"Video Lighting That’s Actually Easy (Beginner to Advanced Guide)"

So I kind of placed it up high, acting like a shaft of moonlight, and moonlight is kind of that blue color. Then that actually changed what I was going to do with this backlight, which is this is the Amaran T2C. So now that we have moonlight coming in through a window, I'm going to motivate the backlight off of that blue light that they're seeing in the frame.
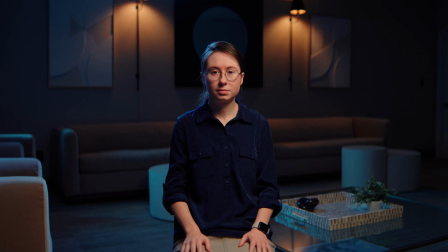So that's why I made this a more blue color temperature so that it would shine on him as a backlight and hair light motivated off of the moonlight. Then just to add a little bit more to the scene,
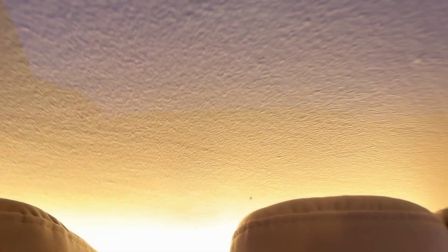I actually put a Aperture T4C behind the couch just to give a little glow
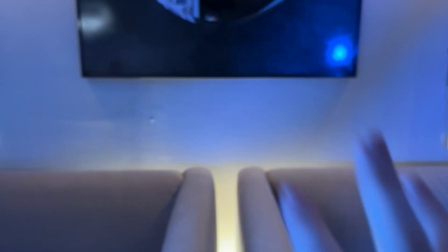on the wall, kind of up, just adds ever so slightly.
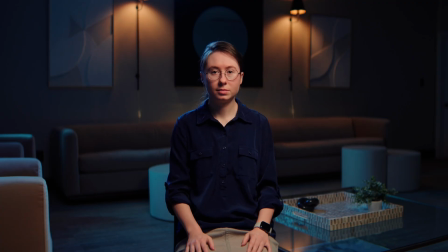It really adds little lights like this when you get into accenting and you're just starting to kind of build out.
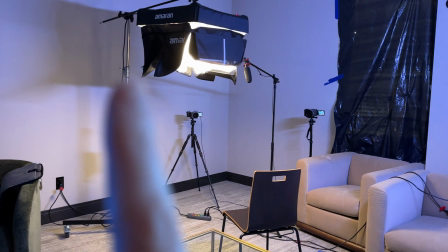You've got your main lights. You know, we could have just had this setup be a key light and a backlight and thrown some moonlight.
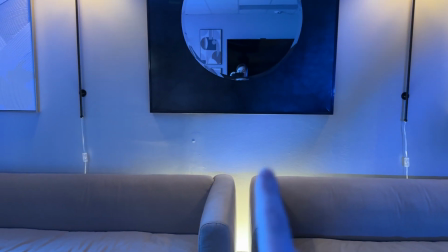But when you start really adding in practicals that they can see, a little glow behind the couch, it really starts to kind of level up the production value. So from there, we have 2 more little lights right over here to the side.
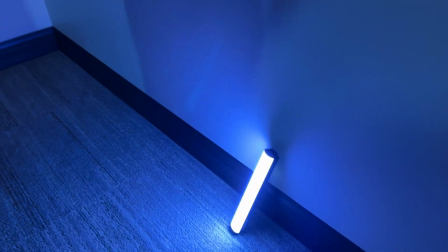We've got this light right here, which is a little Aperture MT Pro,
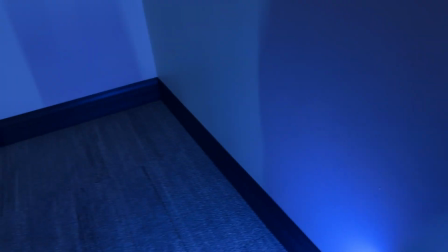And I have that kind of set to like that blue color just to shine in this corner and kind of on this tree,
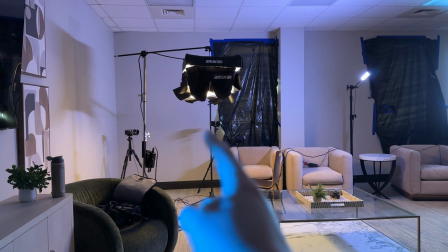because we have the second angle that points right at this wall.
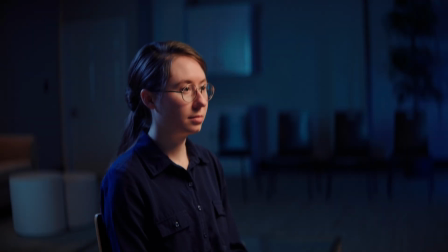So we needed to kind of fill in some more blue so that it looks like this blue is shining all the way across the room.
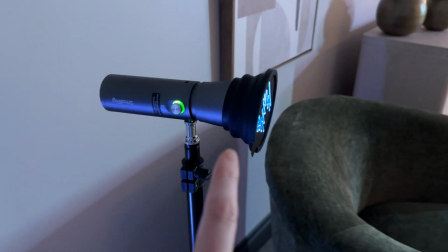And then for our last light, this is the small rig flashlight, and I have it set to blue with just one of these little designs in.
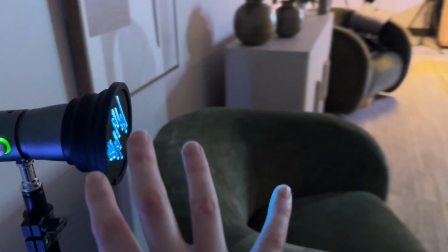And my reason for that is it just kind of throws a little bit more blue on this wall,
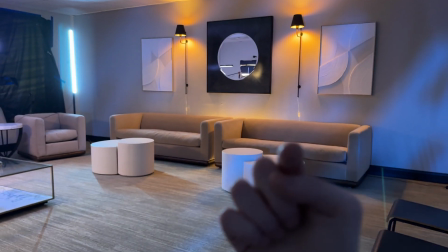gives the appearance that there could be a window over here, just like the window over there,
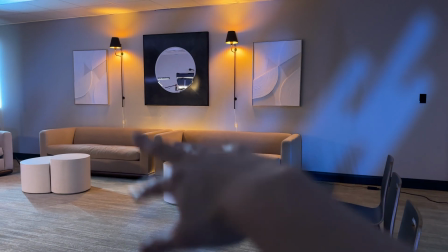that could also be casting light through a tree, kind of creating some dapples of blue across the space. So that was my thought process in placing each one of these lights. You could easily just come in here and set up a key light and a backlight and turn nothing else on, and it still looked nice,
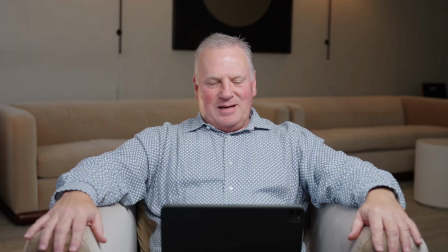but I wanted to create a scene that looked purposeful and kind of didn't look like it was being lit by lights. I wanted it to feel natural, like the lamp was just lighting him up, there's moonlight in the room, and there's not any, quote, video lights going on. So to make a scene feel more natural, you need to have some lights in shot, be able to motivate your key light or your backlight off of those lights so that it actually feels like it occurred naturally. So you would do the same thing if you were doing a daylight setup and there was sun coming through a window.
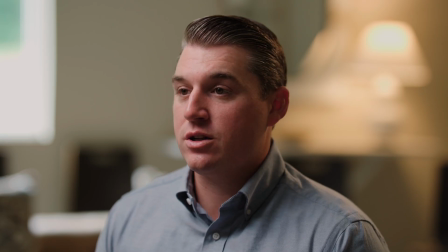You could put your key light on that side of the frame where that sun is coming from and
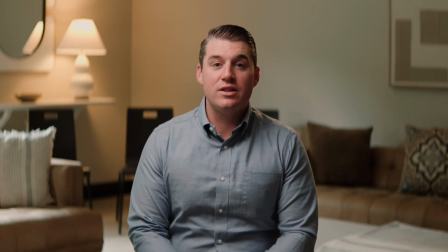kind of match the color and everything so that it would feel like the sun is what's lighting you. It makes it feel natural when you motivate your placed lights off of naturally occurring lights. And in this case, all I had to work with were the lamps in this room. But I motivated the key light off of that, and then I faked the window. There is a window right there, but since we're filming during the day, I had to fake it being nighttime by blacking them out and then putting a light there to look like moonlight.
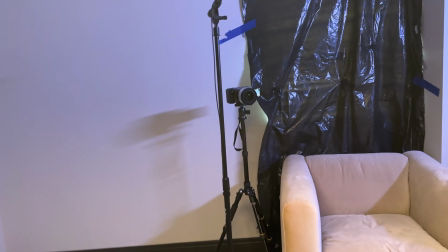Then, as far as cameras go, I'm using a 2-camera setup. This is our main angle.
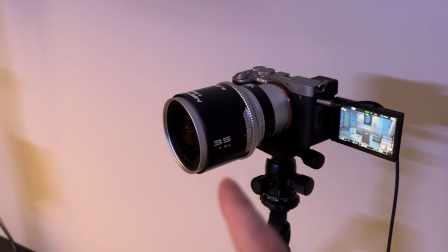This is the Sony a7C II with the Blazar Mantis 35mm T2.0.
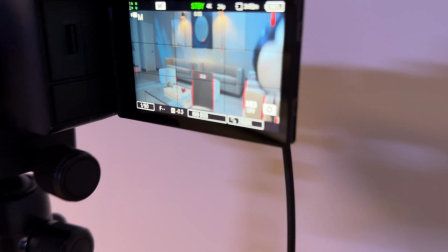We've got our angle right here, you can see.
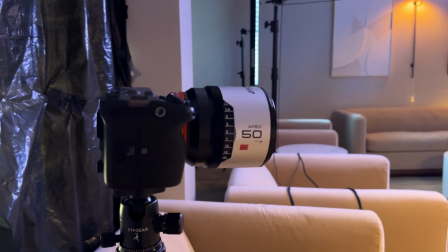And then for our second angle, we've got my Sony FX3 with the Blazar Apex 50mm.
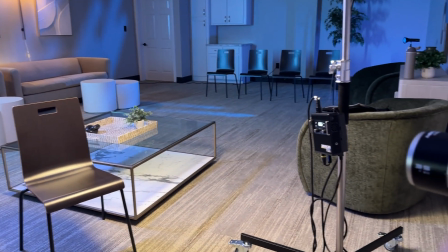So I went anamorphic for both of these cameras because I wanted this to really feel like a movie set almost.
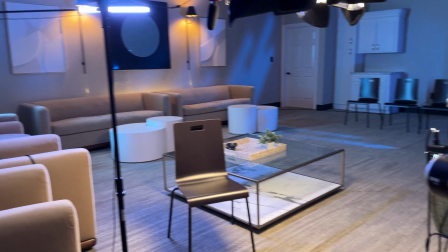I wanted it to feel really well lit, and I also wanted it to look really cinematic, which anamorphic definitely accomplishes that.
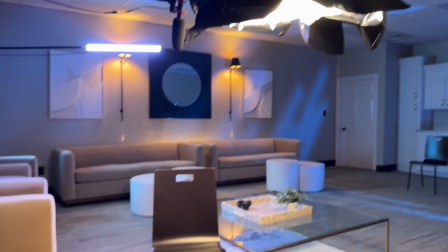So this is just to give you an example of kind of what this frame is looking like.
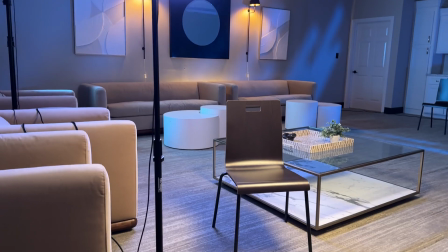So now let's break down each light one at a time. This is with just the key light.
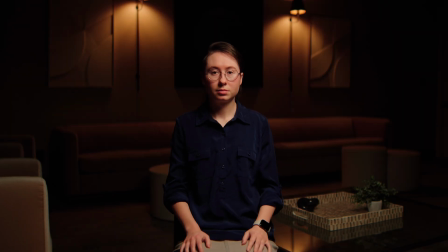This is with the key light and those 2 lamps in the background.
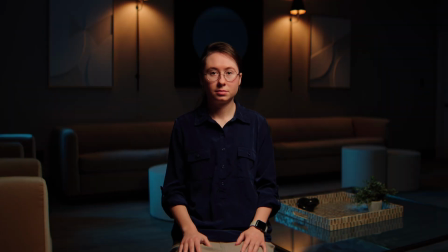Now we add in our Amaran T4C as our shaft of moonlight.
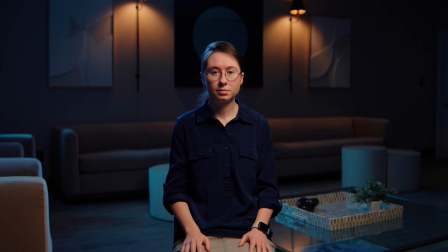Then we can motivate our backlight, which is the Amaran T2C, off of the moonlight. We'll add the subtle glow behind the couch, which is another Amaran T4C.
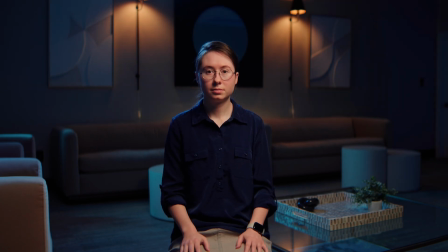We'll add the Aperture MT Pro over in the corner to light up and give a little bit more blue to that second angle, where you can see it may not make a huge difference on the main angle, but for the second angle, it definitely makes a difference.
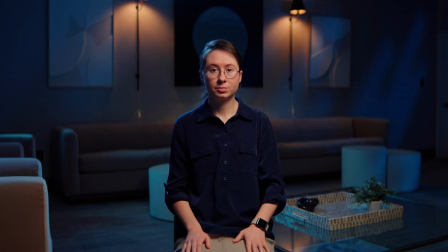And then our last light is the little moonlight dapple effect from the small rig flashlight.
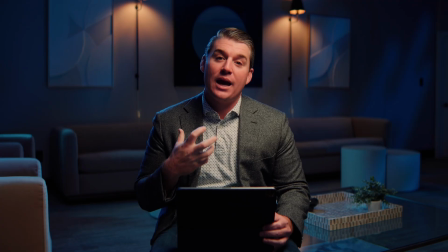And this is our final setup.
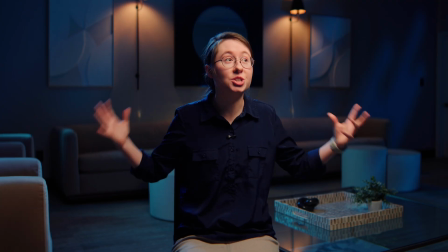So that was just a quick walkthrough of how I achieved this really cool moonlit setup.
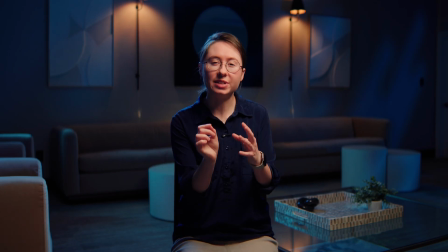I had tons of fun doing this, and really crafting a scene and putting the lighting to where it really creates a feeling in the video is so much fun to do, and it levels up the quality of your video tremendously.